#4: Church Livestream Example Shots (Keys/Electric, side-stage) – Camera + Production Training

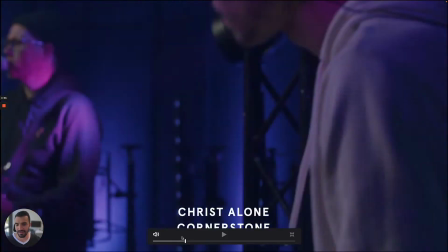[4:00]
Yeah, so what this
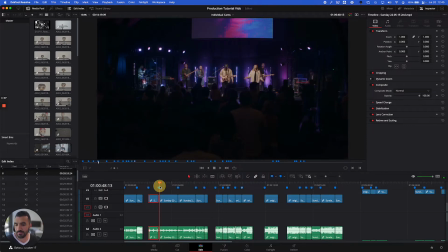[4:03]
actually was is a transition where the operator is starting really out of focus,
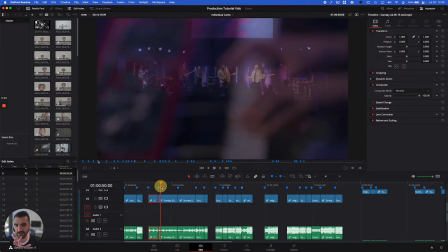[4:11]
and so their director sees their shot super out of focus, and he can tell that they're queuing up a shot where it will come into focus as they fade to it.
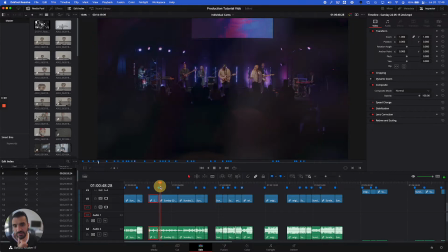[4:21]
So the director faded to this camera 4 shot here,
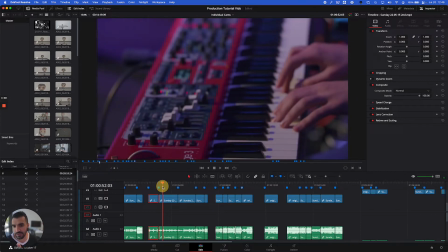[4:26]
and as he fades, as he tells the operator, fading to 4, the operator goes into focus.
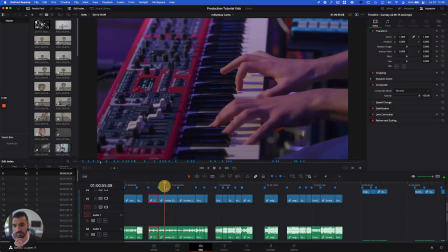[4:35]
So it creates that really cool transition there. All right.
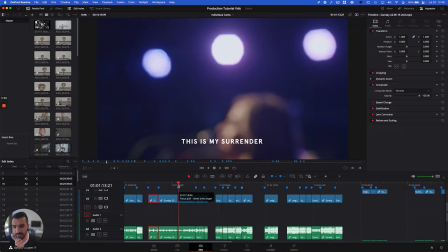[4:41]
Next here, we're going to look at a focus pull down onto the lead singer. So this is purposefully framing the shot too far above and too much out of focus, so that you can provide some dynamic in the transition to this shot.
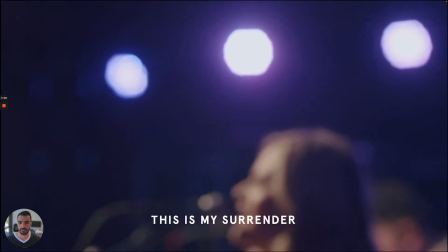[5:01]
So let's take a look.
This is my surrender, and I'll make room.
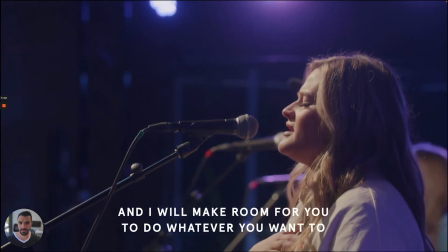[5:09] And I'll make room
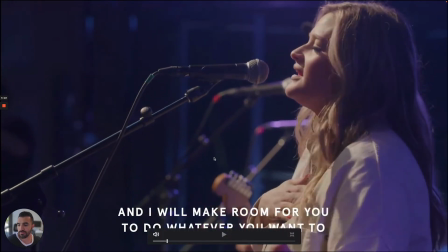[5:15] for you.
All right, so right about now, it's at our standard framing that we want, right here.
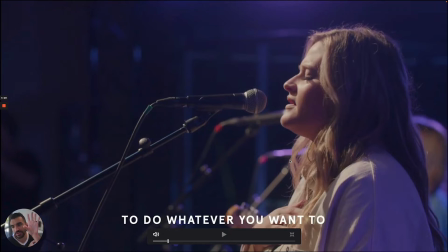[5:25]
What's also great about this shot was that transition came at the beginning of a chorus, so it feels more timely and appropriate to do a special transition shot like that when it's like a big moment in the song.
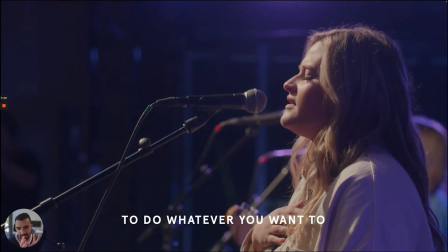[5:40]
This is the first chorus of the song, and the camera comes down right onto her as she begins that chorus, so
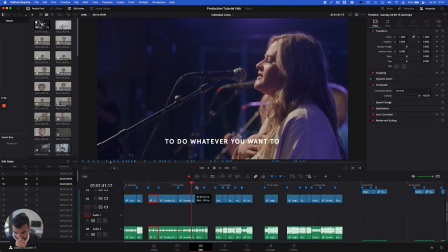[5:47]
good timeliness there. All right, next we have a shot from the electric guitar player.
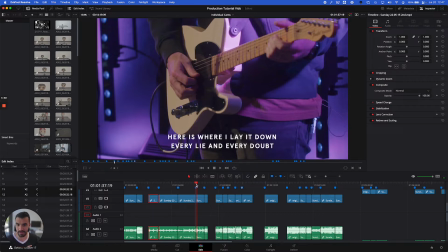[5:56]
So this is just camera 4 being really zoomed in on electric guitar, and it will slowly pan up. This is just a basic close-in electric guitar shot.
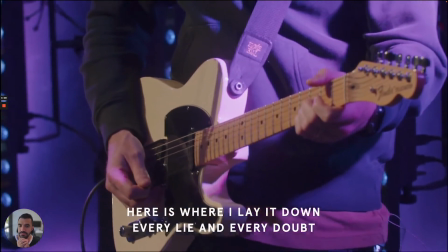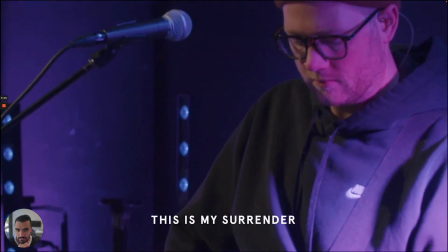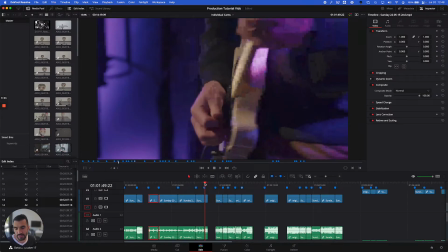[6:18]
So that was it. That is a great slow panning transition,
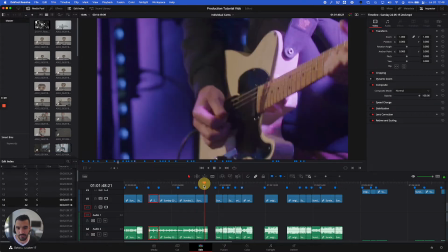[6:25]
tilting transition on camera 4. All right, next is just a straight standard close-up on electric.
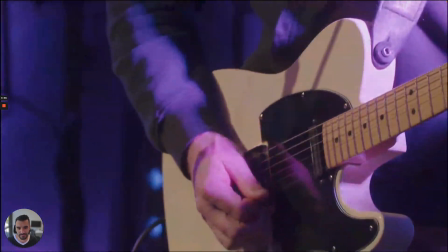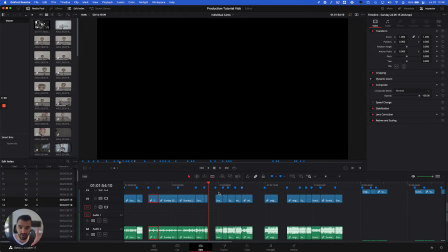[6:38]
And those are great too, when it's just super zoomed in and it just stays there.
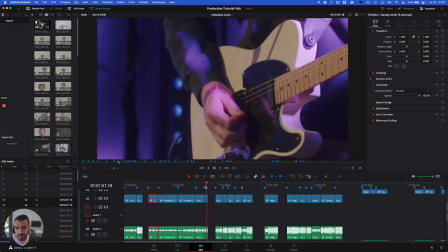[6:43]
It might be a shorter shot that the director takes, but that is a more upbeat part of the song, so he would be on this shot for less time anyway.
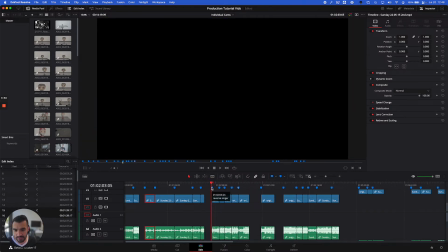[6:51]
All right, let's take a look at the next section here for camera 4. This is a reverse shot behind the singer. So camera 4 walked as far as they could into the back of the stage while still not being under stage light,
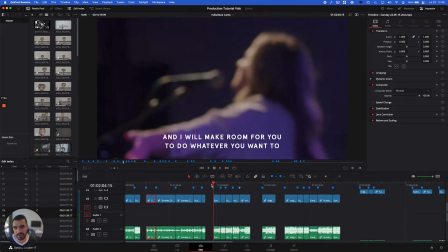[7:07]
and is getting kind of a reverse shot on the lead singer. And it's out of focus, so we'll probably see a focus pull happen.
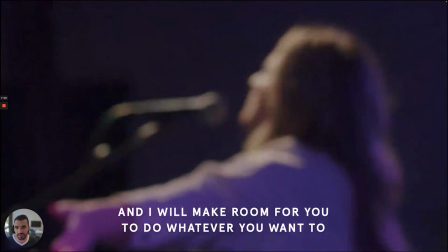[7:14]
Let's look at this.
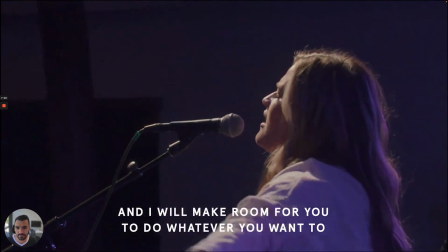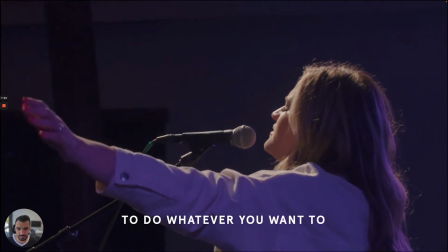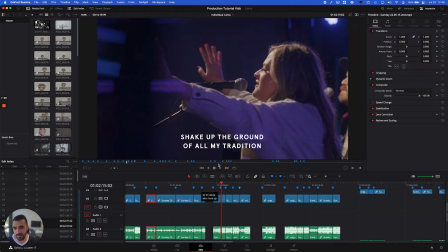[7:26]
Yep, so that was it.
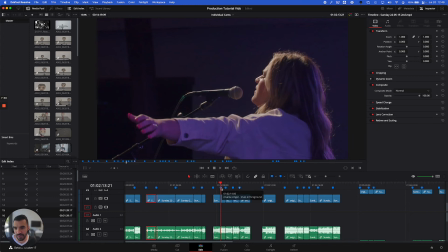[7:30]
Next here, you can see it's the same type of shot, but in the side of the shot, you're gonna see one of the lighting trusses. So this is like a metal pillar, and it reflects light in a really cool way to where when it's out of focus and like in the side of the shot, it creates a cool look.
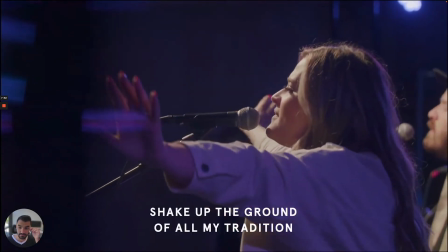[7:48]
So let me show you what that looks like here. So right here, all this glow.
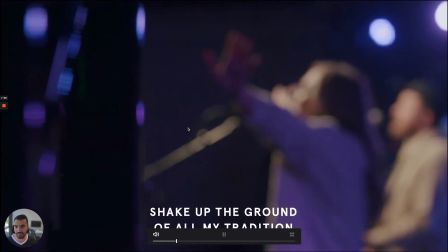[7:58]
Here's another example.
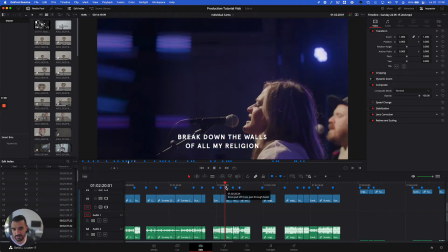[8:03]
Yeah, so that second shot was kind of a transition from the truss panning through the band.